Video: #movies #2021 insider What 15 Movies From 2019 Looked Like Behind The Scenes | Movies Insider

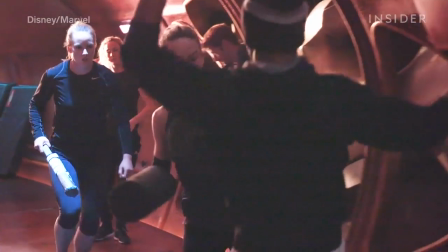[0:05]
The movies that came out in 2019 were a feast for the eyes.
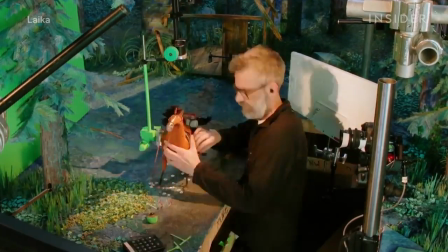[0:10]
Hollywood's special effects artists built things from scratch, while actors and stunt people alike risked it all for the perfect shot.
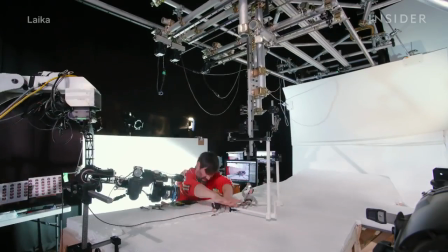[0:17]
Meanwhile, new breakthroughs in CGI and animation helped us see the world like we've never seen it before.
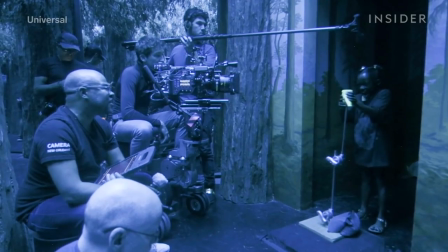[0:22]
Here's a behind-the-scenes peek at some of the films of 2019.
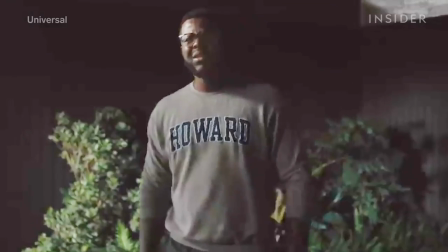[0:30]
In Jordan Peele's Us, a family faces off against their murderous doppelgangers. To allow Lupita Nyong'o and the rest of the cast to act alongside themselves,
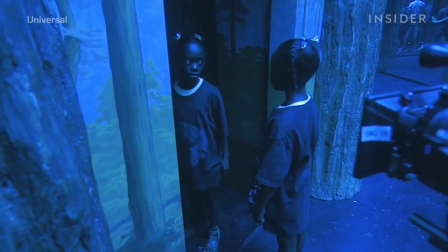[0:39]
they didn't rely simply on the classic split-screen technique typically used in twin movies.
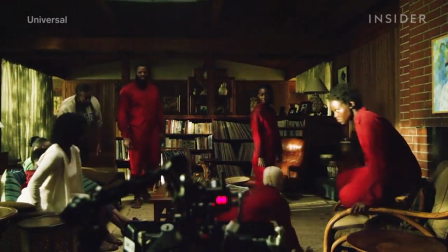[0:45]
Because the actors had to play two characters, they had to shoot each scene twice, each time opposite a body double.
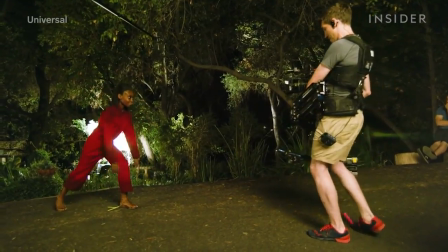[0:52]
Then the FX team did extensive face and body replacements to create final shots like this one, where Nyong'o is face-to-face with her body double.
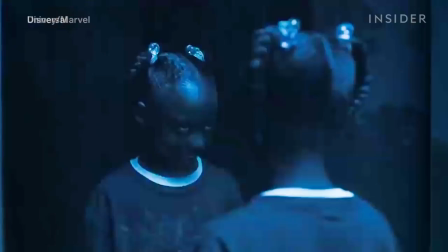[1:00]
And to create this terrifying shot, where the little girl is being choked by her doppelganger,
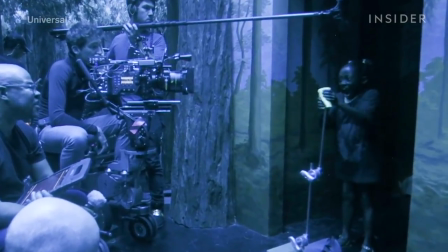[1:06]
actress Madison Curry actually gripped a green paper cup, which would later be digitally replaced with her own face.
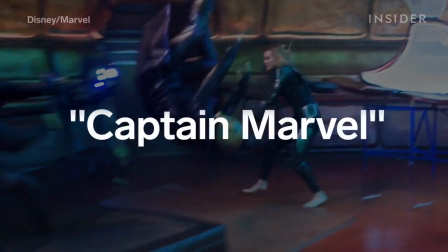[1:14]
Captain Marvel was the role Oscar winner Brie Larson was born to play.
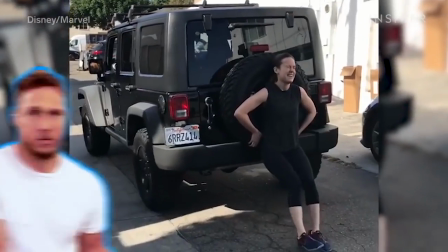[1:18]
To get in shape for the role, Larson worked with trainer Jason Walsh, doing everything from lunges to chain push-ups.
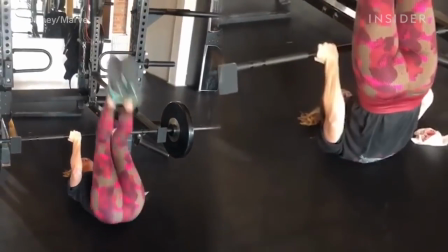[1:25]
She trained with him for about 9 months before Captain Marvel started shooting. All of that training allowed her to do stunts like this.
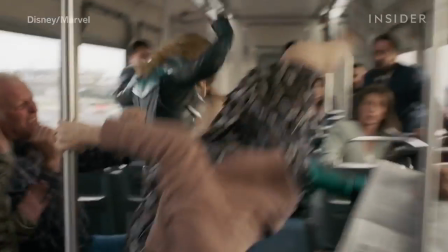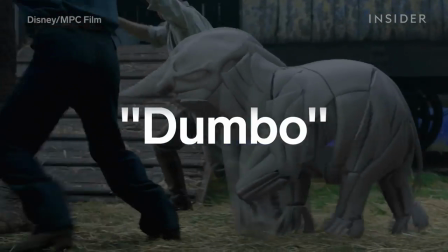[1:38]
Disney's first live-action remake of the year gave us an adorable CGI version of the big-eared elephant.
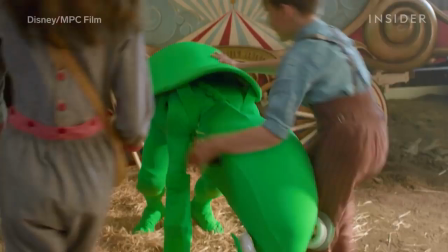[1:44]
But somebody still had to play Dumbo on set. So Disney employed a creature performer and stunt double to give the cast something to interact
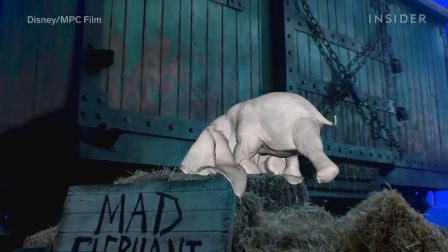[1:52]
with and to help the visual effects team better animate Dumbo's movements in post-production.
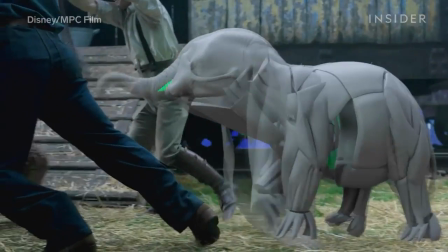[1:57]
The actor had to learn to walk like an elephant and also how to move around on stilts.
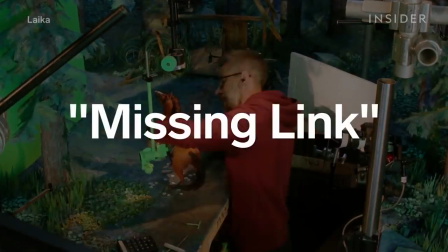[2:04]
Yet another movie proved that stop-motion animation isn't dead, but we probably don't need to tell you that anymore.
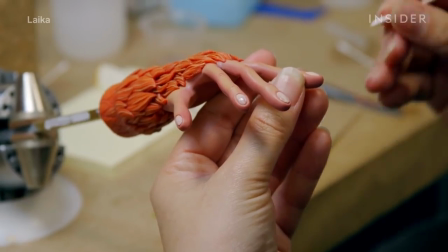[2:11]
The sheer amount of effort can be seen in some of the numbers.
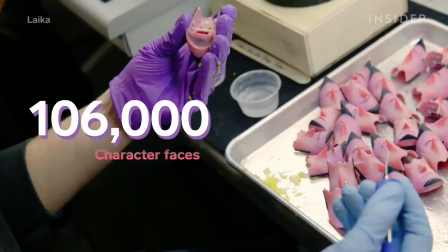[2:14]
The animation team made 106,000 character faces and built 110 sets covering 65 unique locations.
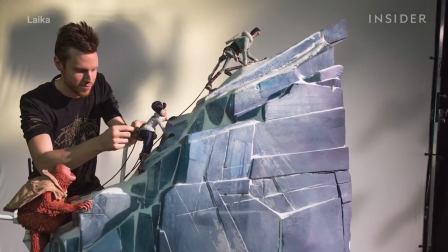[2:23]
One sequence involving a collapsing ice bridge took over a year to shoot. Link, meanwhile, was incredibly complicated to construct.
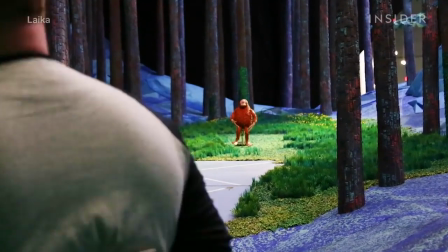[2:31]
The puppet stood 16 inches tall and had to be covered in fake fur,
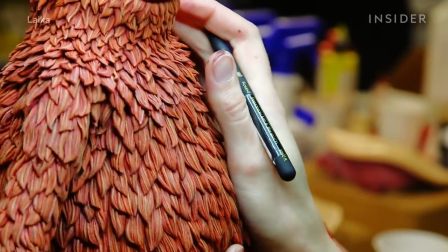[2:36]
as moving around stop-motion puppets covered in real hair can be incredibly difficult.
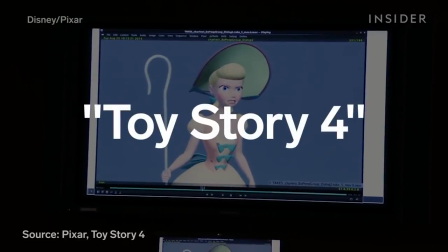[2:43]
Pixar, meanwhile, proved yet again that it's not even close to done changing the animation game with Toy Story 4.
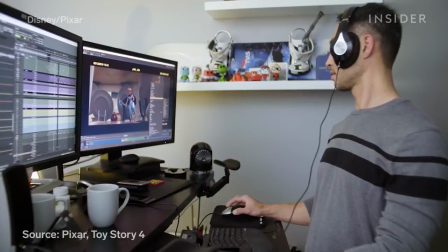[2:49]
Each breakthrough in Pixar animation helps the team animate the next movie better.
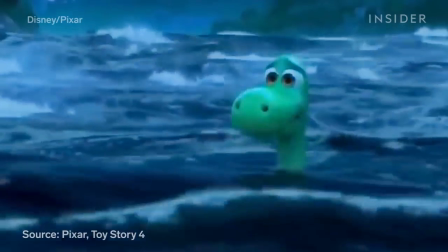[2:54]
For instance, thanks to its work on Rain and Rivers in Ratatouille and The Good Dinosaur, it was able to create the opening downpour in Toy Story 4.
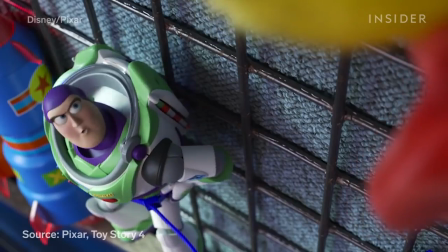[3:03]
Meanwhile, fur is typically an incredibly difficult thing to animate, which is why you rarely saw stuffed animals in earlier Toy Story movies.
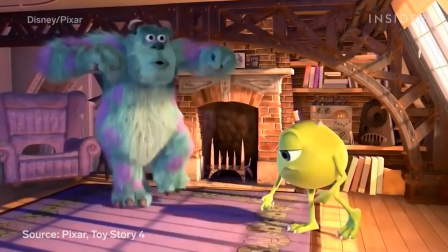[3:11]
But now, thanks to Monsters, Inc., it's not so hard for Pixar, which allowed Ducky and Bunny to shine,
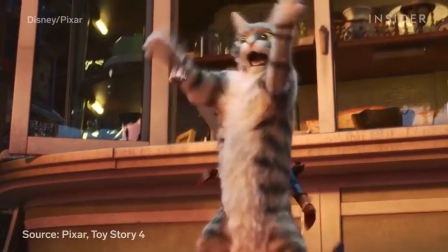[3:18]
as well as this realistic cat, just compared to Sid's dog from the original Toy Story.
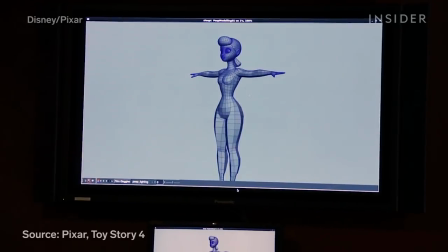[3:25]
And years of perfecting shiny surfaces allowed animators to really bring out Bo Peep's porcelain skin,
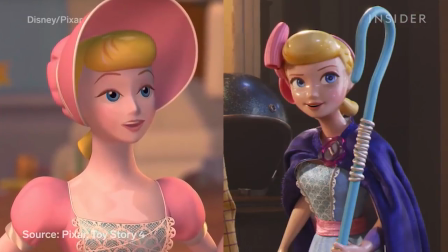[3:32]
making her look like a much more convincing doll. Much of this had to do with how the character was lit.
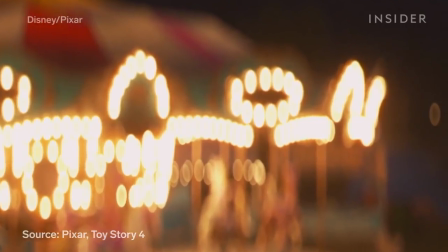[3:38]
The team found that only circular lights with no sharp edges would reflect well on porcelain.
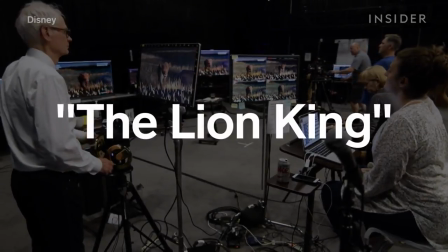[3:45]
Thanks to the Lion King reboot, the lines between CGI, animation, and live action were blurred.
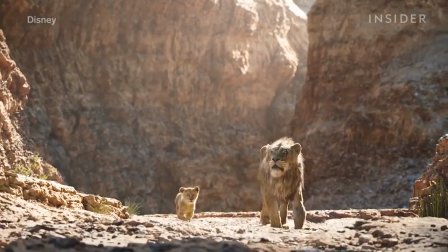[3:52]
The movie was shot on a real stage, had actors in it, yet it was completely animated.
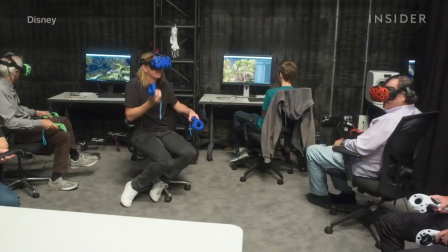[3:58]
The movie used what was called virtual production.
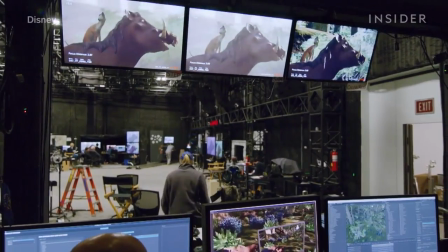[4:00]
It was filmed using virtual reality, which allowed the crew to actually step inside the animated worlds it created and better stage scenes.